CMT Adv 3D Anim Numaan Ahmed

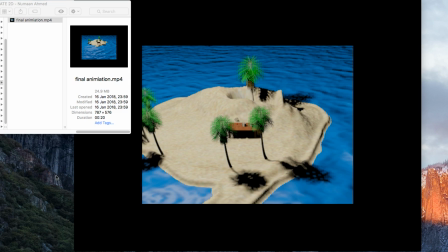0s
Numaan, this is your video feedback for the advanced 3D animation submission you made.
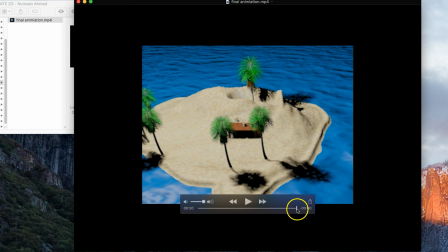6s
Okay, so thanks for that. I've had a good look through it, but I'd like to kind of walk and talk you through it myself.
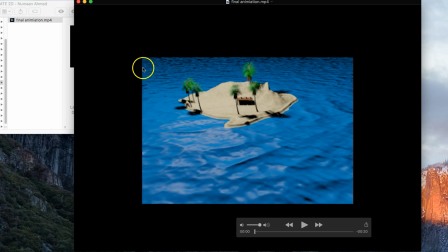12s
So, first of all, before we even start, the format of this is very slightly odd. It's slightly out. We've got this big black bounding box with the smaller version of your final footage inside.
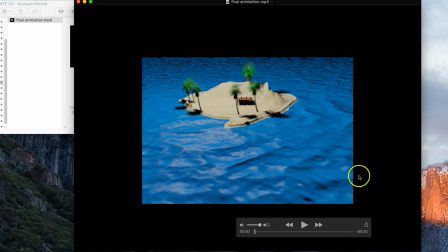26s
So that needs sorting out. I'm guessing that this was exported too small in terms of frame size from 3D Studio Max, and then you've maybe composited against a dark background in Photoshop or After Effects or something.
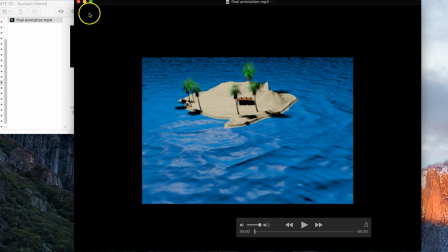40s
It's a shame really, because I think had you just exported it originally in the right size, the overall image quality would have been better. Because I think even with this image quality, it looks like maybe it's been compressed incorrectly, wrong compression codec or something.
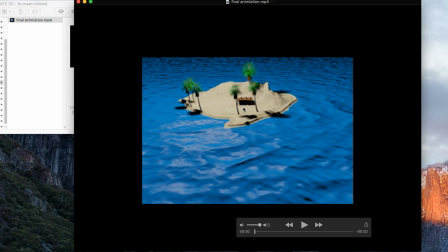56s
So those are final bits of polish to an assignment that make a big difference. Right, so just be careful of those in future.
You'll have a luxury too.
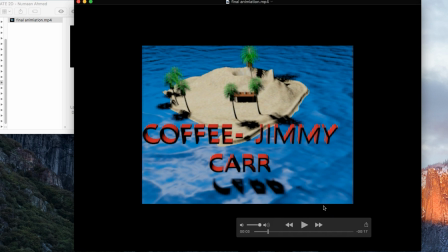65s I've got a.
Okay, so if you're going to be using text on screen in your motion graphics, then there's several things you need to take care of. One is the colour.
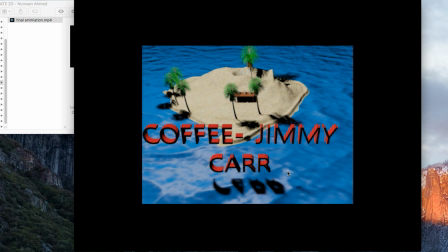81s
I'm not sure that colour really works with the rest of the environment. I think you could have gone just for maybe a pure white. Something like that would have worked. I think the fact that we're kind of looking over the top of it, it's like 3/4 view, maybe loses some of the impact of the text.
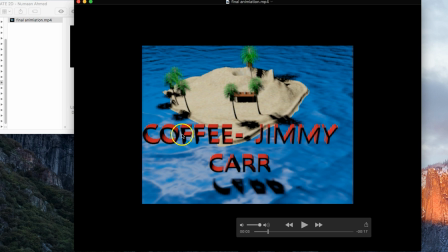99s
The other thing is, if you're going to be using 3D text, like extruded text, then it needs to be well lit. Currently this is not, so we've got very black, very dark kind of front face on this. That's something that we need to get rid of. So you need to consider the light source you've got in there.
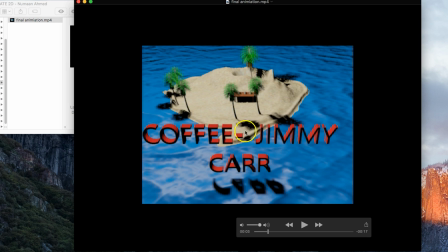118s
Now I can see that your light source, looking at the shadow from these trees and the shadow from this, is probably central to the island somewhere, and probably not particularly high up, I suppose, but slightly further back on the island. So we've got this slightly weird sort of light source,
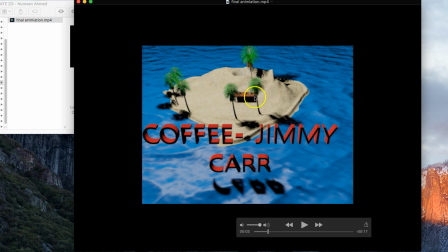136s
which is kind of fairly central to the island and giving off shadows and all kind of omnidirections even. So consider that. Maybe several point lighting would have been better. Another light source which illuminates these bits of text would be good.
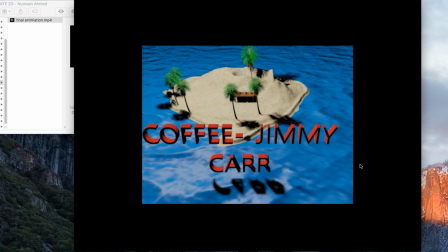152s
Final thing as regards to text, consider your viewer.
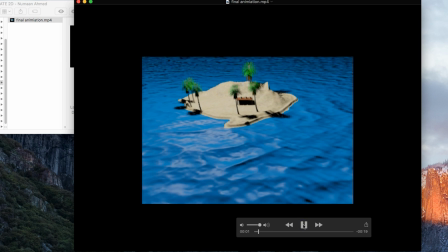158s
I'm looking at this now. If that text's coming up, I'm assuming I'm supposed to be reading it, otherwise you wouldn't be showing it.
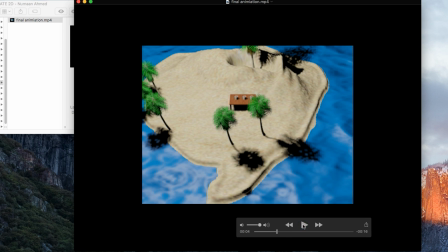163s A strange relationship.
And it's over before it's gone. It never gets a chance to rest.
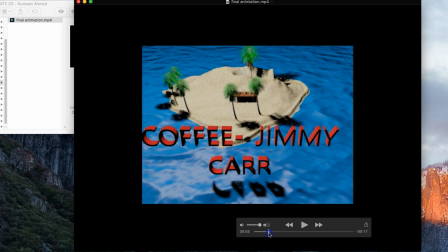168s
It comes out of the ocean and just keeps moving. Don't get a chance to read.
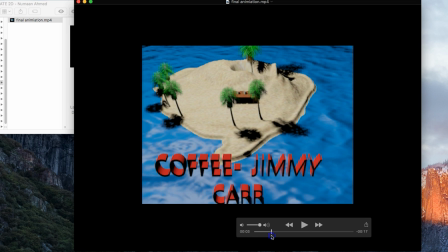174s
I mean, I've read it, yes, but my eyes don't get a chance to rest on it. So you don't have to be moving all the time.
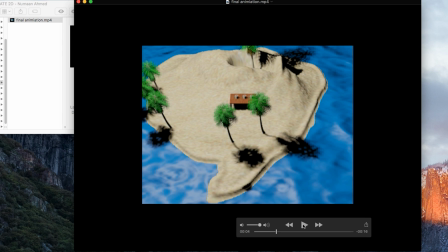182s
Animation where it's appropriate.
I love coffee.
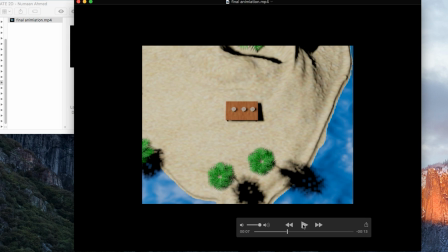187s I started.
Right. Okay. So we've got the whole purpose of this.
I love coffee.
At this point, you should be down up close on these, which I'm assuming are coffee mugs, on that table. This framing of it just doesn't work. That could be anything on there. It's too far away.
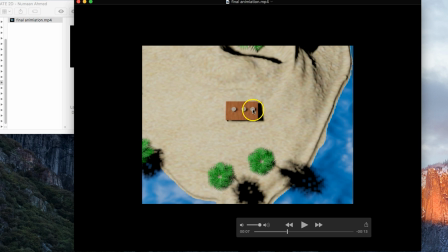206s
It's too sort of nondescript in terms of design. You need to be up close on that by now.
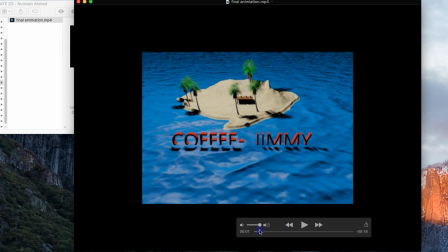212s
Fine. All this stuff here is built up. We're moving in close, but then we go up over the top.
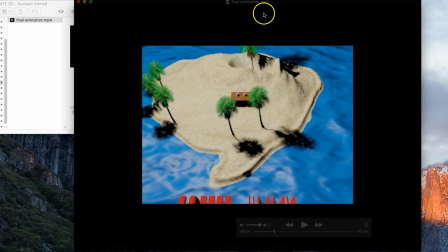220s
Getting close on the thing.
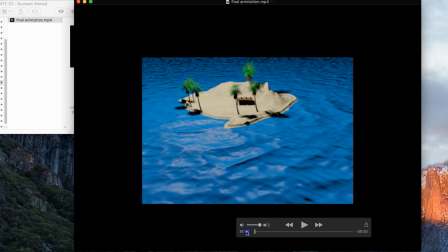222s
There's no need to be this far away. I think you fall into a similar trap that many people have on this module. That is that there's a lot of camera animation and not enough sort of object animation.
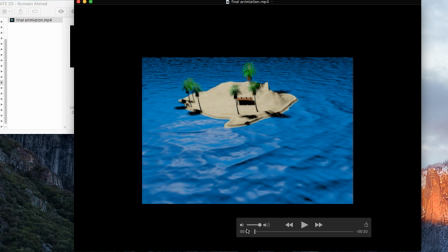236s
If you're going to be animating the cameras, then subtle movement, if at all, is good. You don't need the camera to be zipping all over the place and moving all the time. Let it have a rest.
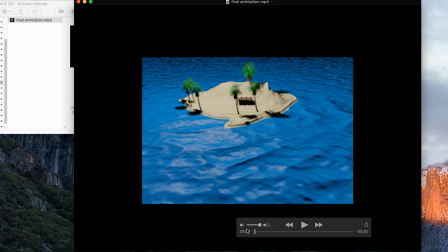249s
It moves in close and stops, and then the action takes place. Or it moves in close, stop, and then cut to a closer shot.
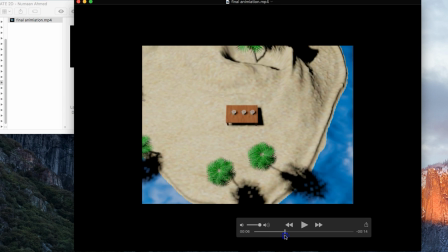256s
Either of those would work quite nicely. Now, when we get to this bit, all sorts of stuff happens with the camera.
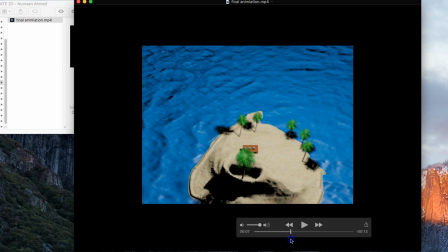264s
I do not know what's going on here. This needs a serious overhaul.
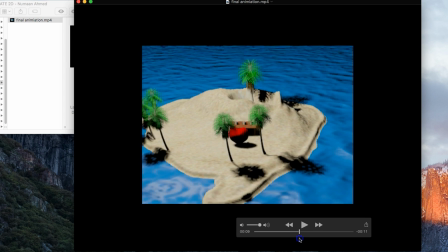270s
This whole bit. We never get close enough to actually see what's going on here. We could be down close through the middle of those trees. We're up close on those elements. It's much more obvious what's going on. This camera control here is terrible.
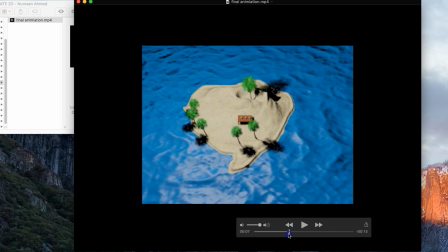286s
You've got to fix that stuff. If that's a problem for you, you can't get that to work, then I would just say, cut your losses with that camera.
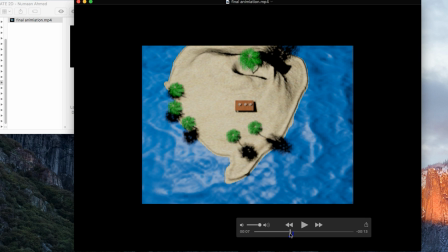293s
So that's my final frame of that shot. I'm not going to use that camera anymore.
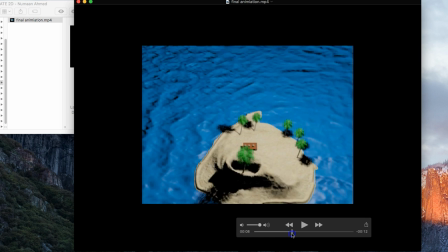297s
I'm going to put a new camera in and then render another sequence from a different angle or something, because that just doesn't work.
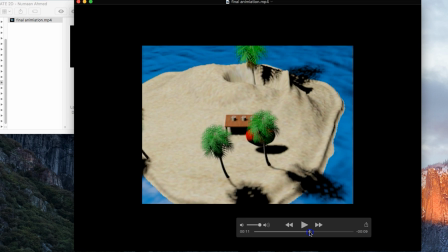303s
The heart coming out, again, it's an interesting thing. It's slightly quirky. It's hidden behind the trees though, so we don't really get to see it.
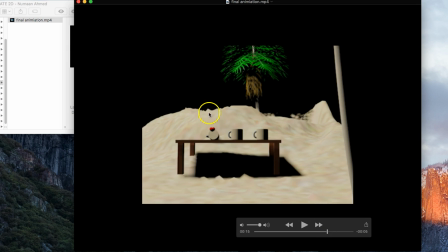309s
I don't understand the relevance of it pushing the coffee cup off there. It's a quirky thing to do, but I'm not sure why that's going on. But there's some nice animation on the heart. That's okay. This is much better framing. We can actually see what's going on now here.
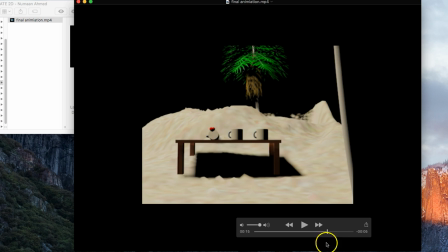327s
So I would have got to that point much sooner. So consider the staging principle. 12 principles of animation, the staging principle. How you showcase, how you stage your action.
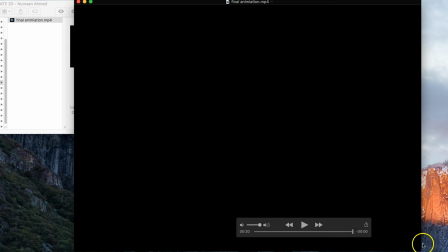341s
And off we go again. Okay, so final bit of feedback then.
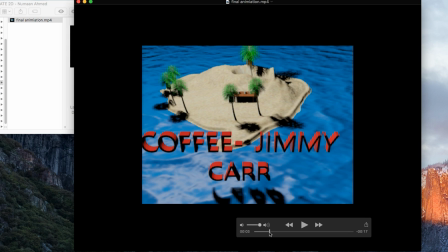347s
With this, there are some merits to it. You've got the arms, you've got the water, the trees are in there. To be fair, those are three things that I was explaining how to do, and I did video tutorials for. So that really shouldn't have taken you much more than a couple of hours to get that to work. I don't feel.
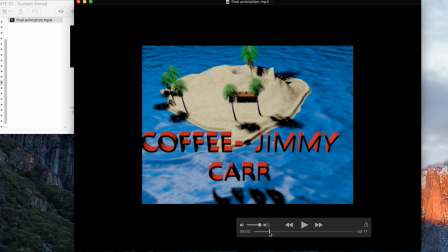366s
The rest of it, I think, is lacking a little bit. I don't think you've done anything very interesting with the whole coffee idea. You know, in the audio sequence there, it's quite descriptive about the coffee.
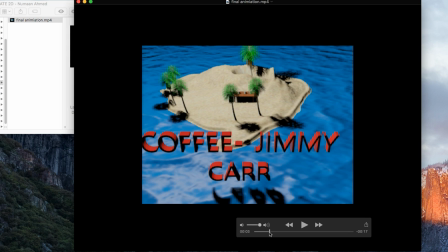379s
You know, loves coffee, was fed coffee as a child, as a baby even. None of that really comes through in the animation. Even the bit where he talks about kind of, you know, having a love for coffee, a great relationship with coffee,
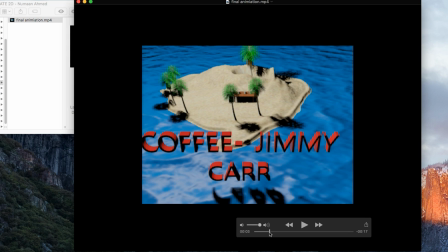393s
it doesn't really tie in with where we see the heart, so the emotional side of things doesn't really tie in. I think you could have pushed this much further. I feel that one of the big reasons why it doesn't get where it could have gone, and it could have been very good, is your lack of attendance.
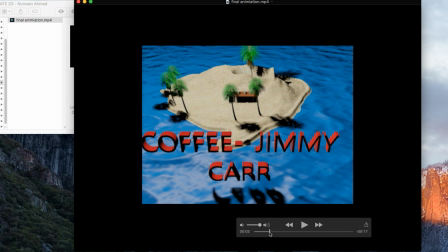410s
Check the registers, and you've not attended very much at all, 3 or 4 times throughout the whole of the module, as far as I can tell. Well, that's just not good enough. I mean, if you want to achieve well in a module, then you need to be turning up. So, I mean, I'll leave that with you.
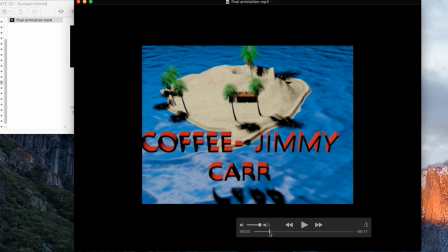427s
You continue to turn up, and you'll improve. If you don't, you're not going to get the skills. You're not going to get the tutors' support in this, and you're not going to get feedback on your work. Had we have seen this in development, we would have been telling you about the camera movements.
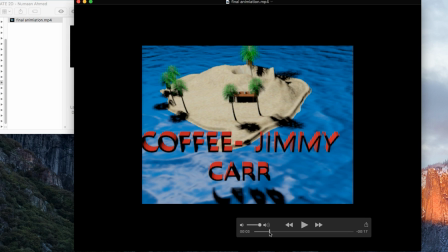444s
We would have been telling you about, maybe correcting the lighting and so on and so forth. Without your engagement, we can't do those things.